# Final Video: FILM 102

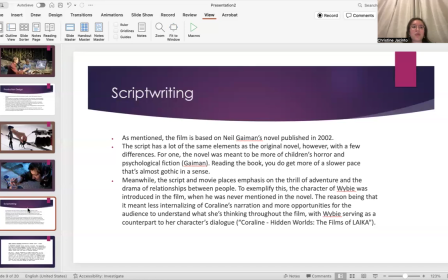(3:54)
When you read the novel, you do get more of a slower pace, and it's a bit gothic in a sense compared to the movie, which is has more of a sense of adventure, and it places it at a bit of a faster pace in terms of a thriller kind of feeling.
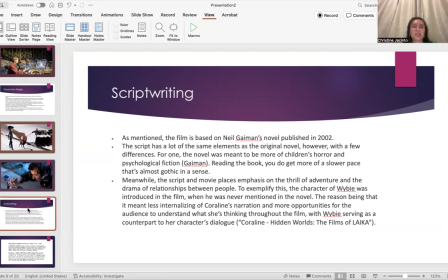(4:14)
Um, the script places a lot of emphasis on the thrill portion, and also the relationships between people that you don't really see that a lot in the novel. Um, for example, the character of Wybie wasn't in the novel originally,
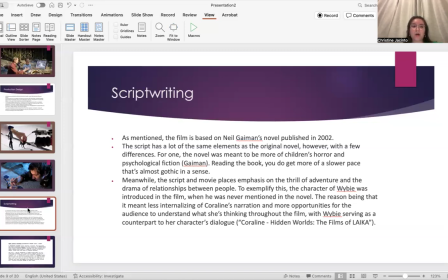(4:31)
but he was introduced later in the film as sort of a dialogue counterpart to Coraline, because otherwise, a lot of the thoughts that could be, translated in novel format because they're internalized in her character, they wouldn't be as visual on the screen without that additional character.
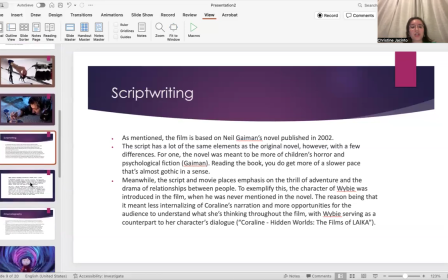(4:49)
And so there were some changes to the script.
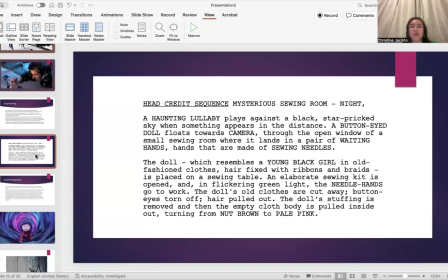(4:52)
Um, there were some changes in terms of transferring and adapting the novel's story to the script and to the movie.
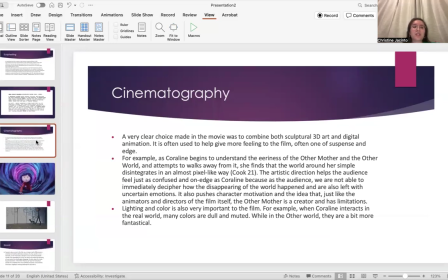(5:00)
In terms of cinematography, there's a very clear choice made in the movie to combine both sculptural 3D art and digital animation. It's often used to give more of a feeling that the film is of suspense and edge. So, for example, um,
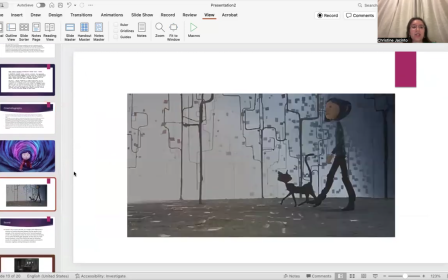(5:17)
as Coraline begins to understand the eeriness of her situation and the other world and the other mother, she attempts to walk away from it, and she finds that the world actually disintegrates around her,
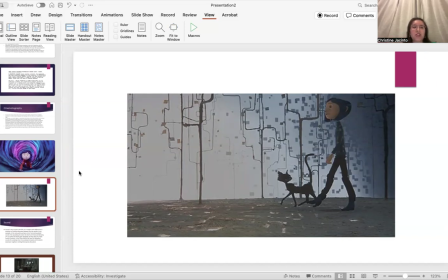(5:28)
almost in a pixel-like kind of way. This artistic direction helps the audience feel just as confused and on edge as Coraline because, as the audience, we're not able to immediately understand what's happening. We see a convergence between both the 3D portion and the digital animation portion.
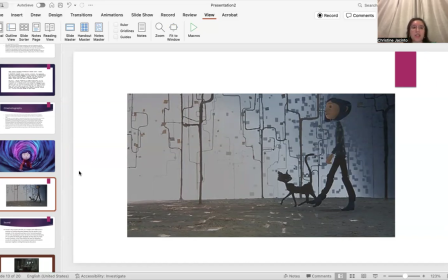(5:46)
Um, but it does form a sense of connection between both us as the audience and viewer and to the character of Coraline. And it places emphasis on the idea and the character motivation
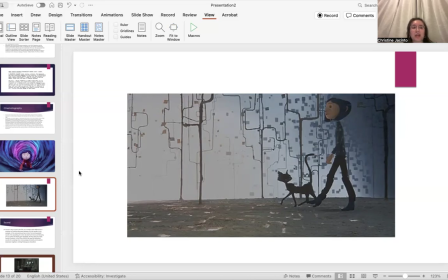(5:59)
behind the other mother because it shows that just like the animators and the directors of the film itself, the other mother is a creator and has limitations.
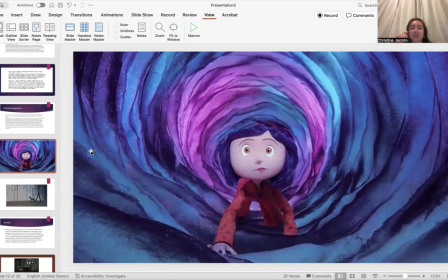(6:08)
Lighting and color is also very important to the film, as we see in this one screenshot of a scene where Coraline is traveling through a tunnel full of purple and blue and pink.
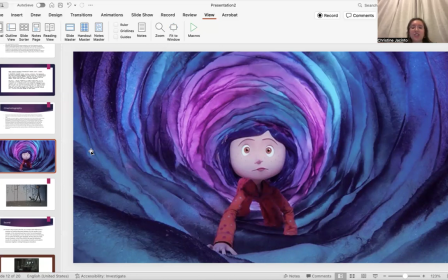(6:21)
It's really colors of wonder and adventure. And as she interacts with the world around her, we see a reflection of her emotions.
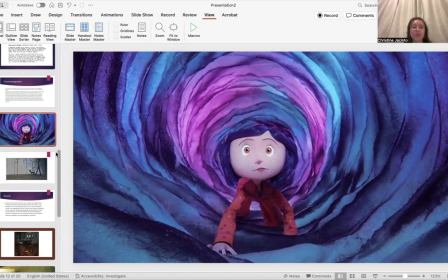(6:31)
For example, a lot of the colors are a bit more fantastical in the other world compared to,
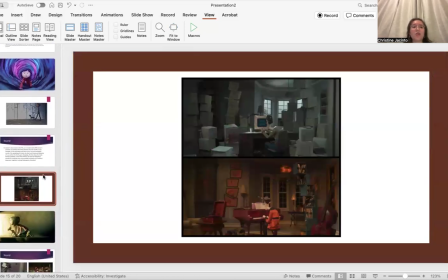(6:36)
say, the dull colors of her normal world, of the real world.
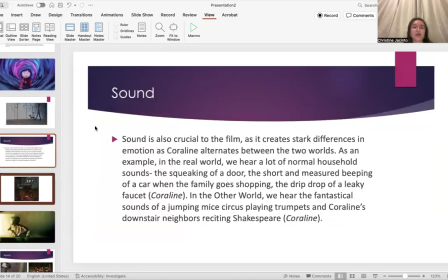(6:42)
Sound is also very important to the film,
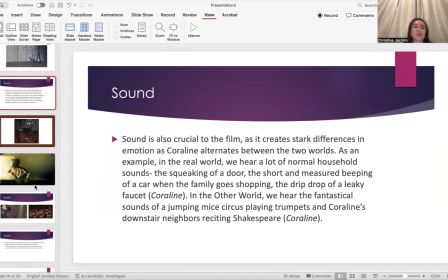(6:45)
and we see this a lot in terms of the stark differences in emotion that are presented between the two worlds.
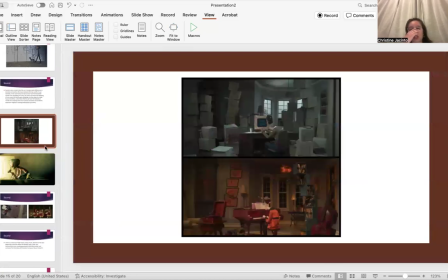(6:52)
This also goes hand in hand with the colors. There's a squeaking of a door and more mundane sounds in the real world compared to the more fantastical elements of,
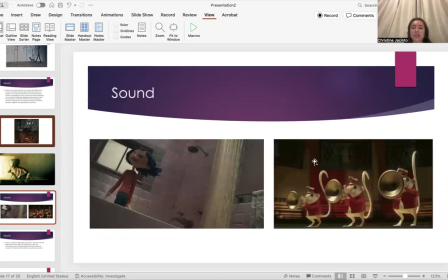(7:02)
say, little mice playing trumpets in the other world, which again contrasts back to the more dull sounds of a drip drop faucet or dull sounds that you would hear in an old house. Um, so it really goes to reflect and push the story a bit more.
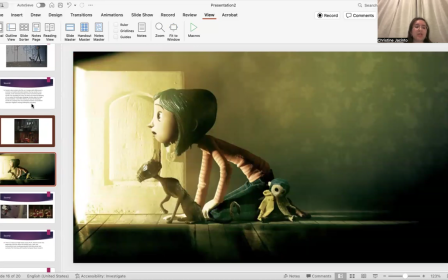(7:21)
There's a mixture of high tempo and creepy music as well at the very beginning of the film,
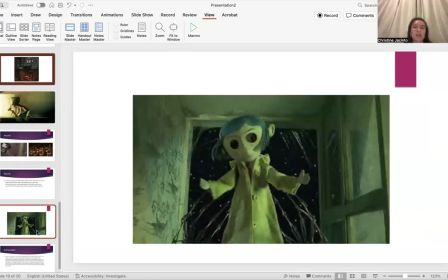(7:26)
and we see this in the creation of Coraline's doll by the Bell Dam, and it places a lot of emotion that's incredibly important to pushing the film forward.
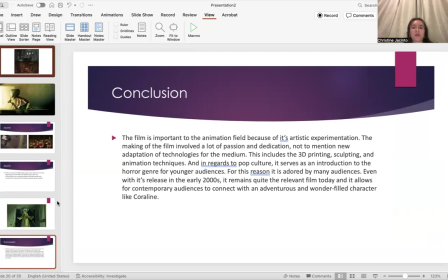(7:36)
Overall, the film is very important to the field because of its artistic experimentation. The making of the film involved a lot of passion and dedication, and really it serves as the introduction to the horror genre for a lot of younger audiences, which makes it incredibly important. And it connects with adventurous and wonder-filled characters, and audiences alike.